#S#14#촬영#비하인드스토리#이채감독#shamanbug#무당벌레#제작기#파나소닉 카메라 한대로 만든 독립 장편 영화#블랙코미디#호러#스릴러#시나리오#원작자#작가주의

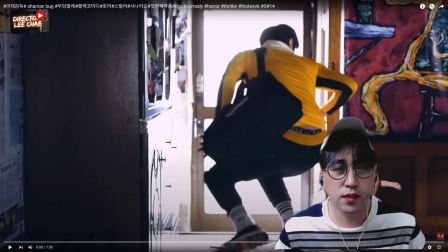[1:59]
샤이먼버그 무당벌레 제작기 씬 넘버 14 강의 시작하겠습니다.
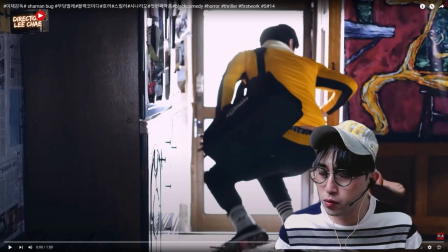[2:05]
나쁜 도둑이 집에 들어와서 도둑질을 하고 나가려고 했는데 좀 여유가 생긴거에요.
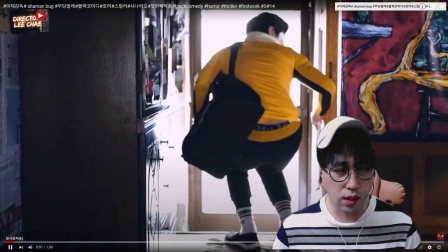[2:11] 물이나 좀 먹고 나가자.
이 장면 같은 경우는 여기서 촬영을 할 때 여기서 고정적으로 이제 카메라를 잡고 있습니다.
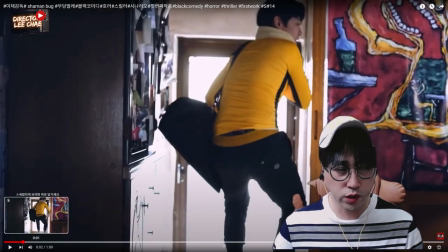[2:19]
나중에 일어섰을 때 카메라를 살짝 들어올리죠. 보세요. 여기서 카메라가 살짝 위로 올라갑니다.
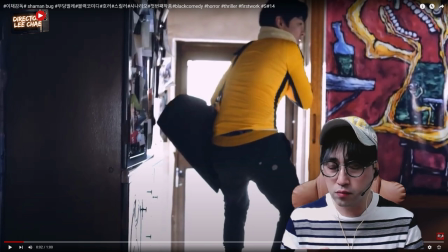[2:27]
이렇게 올라가죠. 올라가고 나서 그 다음부터 이제 물을 먹기 위해서 가는 그 동작을 카메라 감독이 이제 따라갑니다.
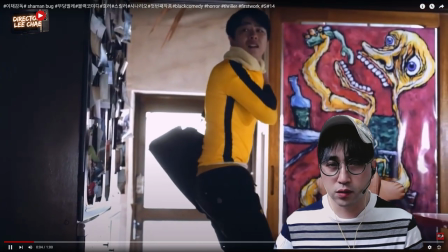[2:35]
따라갈 때 어떻게 따라가는지 한번 보세요. 이렇게 해서 틸업하고 우리나 좀 마시고 하자.
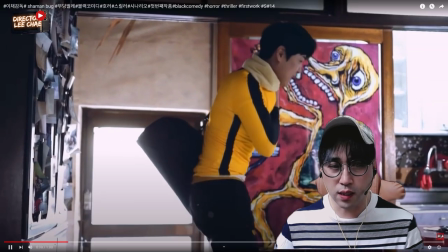[2:43]
따라가죠.
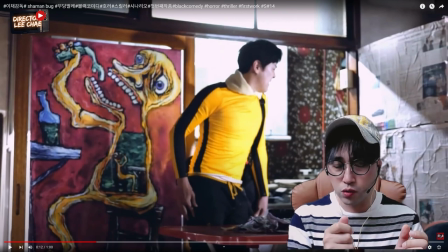[2:48]
이 장면때 카메라를 고정시켜가지고 이렇게 펜 펜을 해서 따라갈 수도 있거든요. 근데 너무 이제 정적이잖아요. 여기서는 살짝 좀 긴장감도 있고 역동적인 어떤 이런 느낌이 좀 필요했어요.
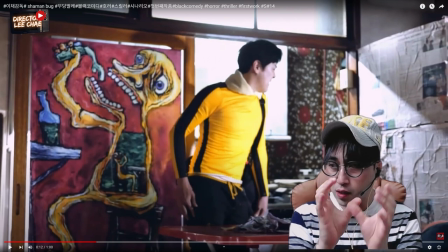[3:02]
그래서 트랩포드에 고정시켜서 펜을 하는게 아니고 펜이라는 것은 카메라가 이렇게 잡으면 오른쪽으로 이렇게 펜 이렇게 펜 이런 느낌이 아니고 카메라가 이렇게 들고 핸드헬스 살짝 그런 느낌으로 이렇게 따라가는 겁니다 역동적이게 보이게 따라가고 나서
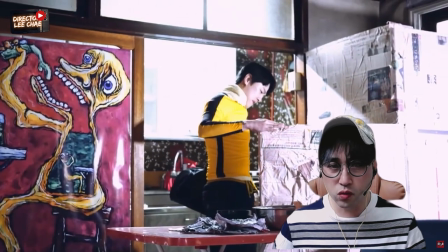[3:21]
냉장고 문을 열고
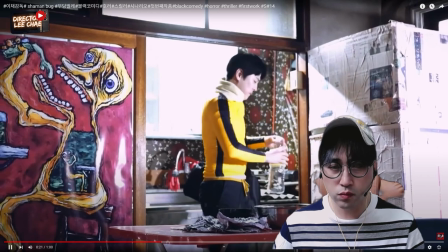[3:26]
물을 먹죠
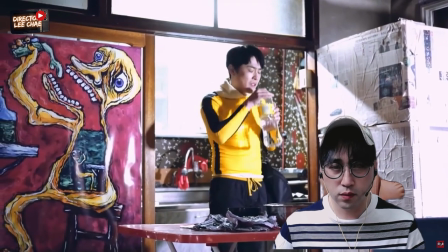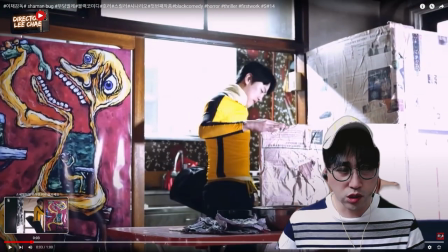[3:32]
물을 먹고 띵똥 하는 소리는 실제 촬영할 때 처음 여기서 3x123 액션에서 풀러 가는 거예요 풀러 쭉 가다가
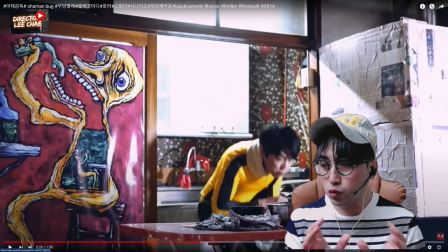[3:46]
이 소리는 촬영했을 땐 이 소리가 절대 나지 않아요 이 소리는 촬영이 다 끝나고 편집 때 이제 초인종 소리를 입힌 거고요 이제 배우가 초인종 소리가 들린다고 상상을 하면서 연기를 하는 거예요 다음
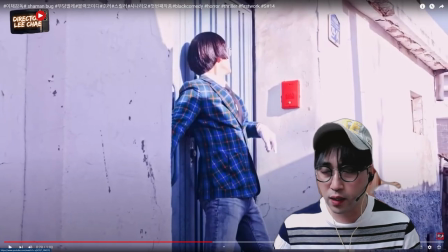[4:00]
장면을 보면 이렇게 착한 도둑에 대한 촬영샷 촬영신을 다 찍고 나쁜 도둑의 신을 찍고 그리고 아까 초인종 소리 같은 경우는 실제 촬영할 때 초인종 소리를 내는 건 아니고요 이제 배우한테 감독이 촬영콘티를 설명하면서 요때 냉장고
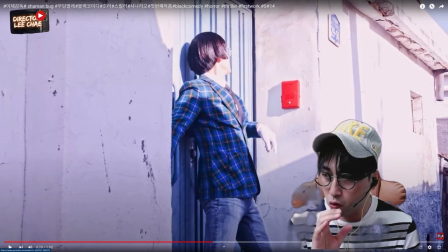[4:17]
쪽으로 걸어가서 냉장고 문을 열고 물을 먹고 그러고 나서 초인종 소리가 갑자기 들린다 깜짝 놀래가지고 물을 먹다가 앉는 그런 연기까지 주문을 한 겁니다 솔직히 이제 나쁜 도둑은
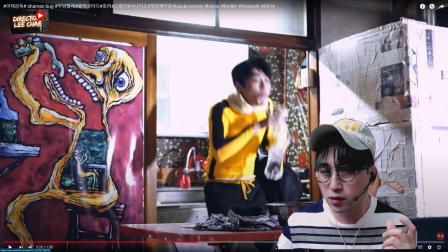[4:29]
되게 연기를 잘한 거예요 왜냐면 초인종 소리가 들리지도 않는데 그걸 계산을 해서 연기를 했기 때문에 아씨 이거 어떡하지?
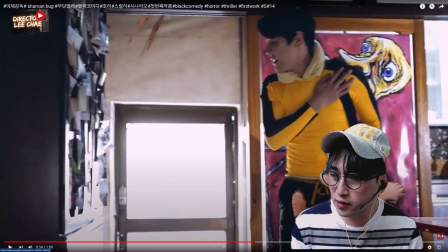[4:38]
그러니까 어떻게 보면은 촬영했을 때는 혼자 원맨쇼를 하는 거예요
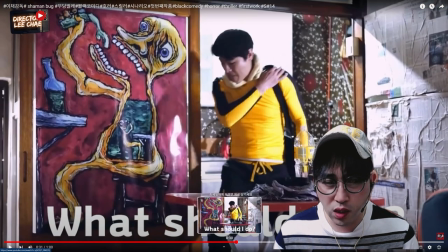[4:47]
그리고 이 부분도 또 하나 얘기해 여기서는 이제 아씨 이거 어떡하지
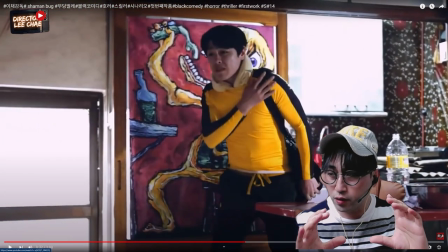[4:54]
카메라 무빙이 이제 무빙이 천천히 따라가는 거예요 거리감을 두고 따라가는 건 아니고요 오히려 나쁜 돈이 카메라 쪽으로 다가옵니다 그래서 이거는 이제 카메라 감독하고 배우하고 연출하고 이렇게 계산된 이렇게
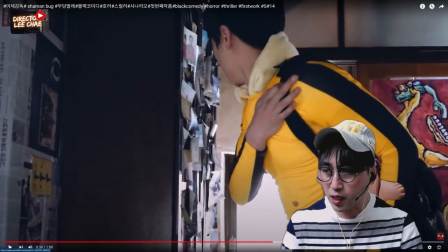[5:10]
하면서 카메라 쪽으로 다가오죠 다가오고 그러니까 카메라가 바로 앞에 있는 거예요 아까 그 냉장고 샷에서 무빙을 살짝 주면서 펜을 이렇게 한 거고요. 처음에 촬영을 했을 때 나쁜 도둑이 아 물이나 먹고 나가자 부터 시작해가지고 무빙하고 물 먹고 그
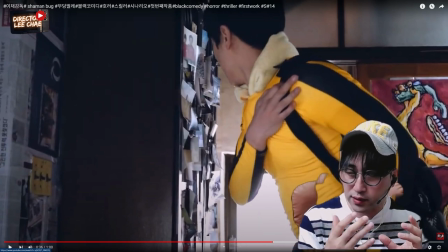[5:27]
다음에 다시 이쪽으로 카메라 앞으로 다시 이쪽으로 와서 살피고 여기까지 그리고 카메라는 여기 그대로 있는 거예요.
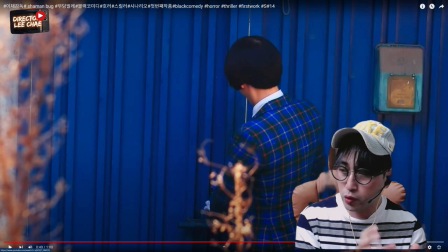[5:35]
그러니까 이 집에 지금 이상한 도둑은 장로 한쪽에 이불을 감싸고 애벌레가 돼서 자고 있고요.
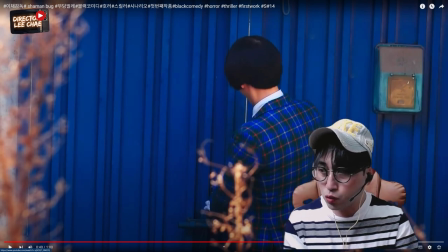[5:41]
나쁜 도둑은 나가려고 했는데 이 집에 또 하나가 들어오는 거예요. 누가? 착한 도둑이.
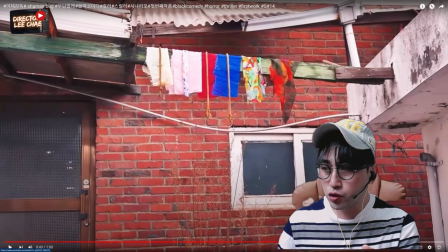[5:46]
근데 착한 도둑이 들어오자마자 이걸 딱 보죠. 왜냐하면 나쁜 도둑은 이런 걸 봤을 때 좀 무서워했어요. 이상한 도둑은 뭐 거의 반응이 없었고요. 근데 착한 도둑은 남의 집에 들어왔는데 반응을 어떻게 하냐면 좋아하죠.
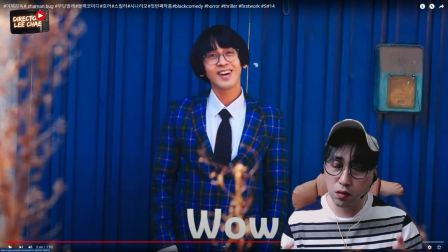[6:02] 어?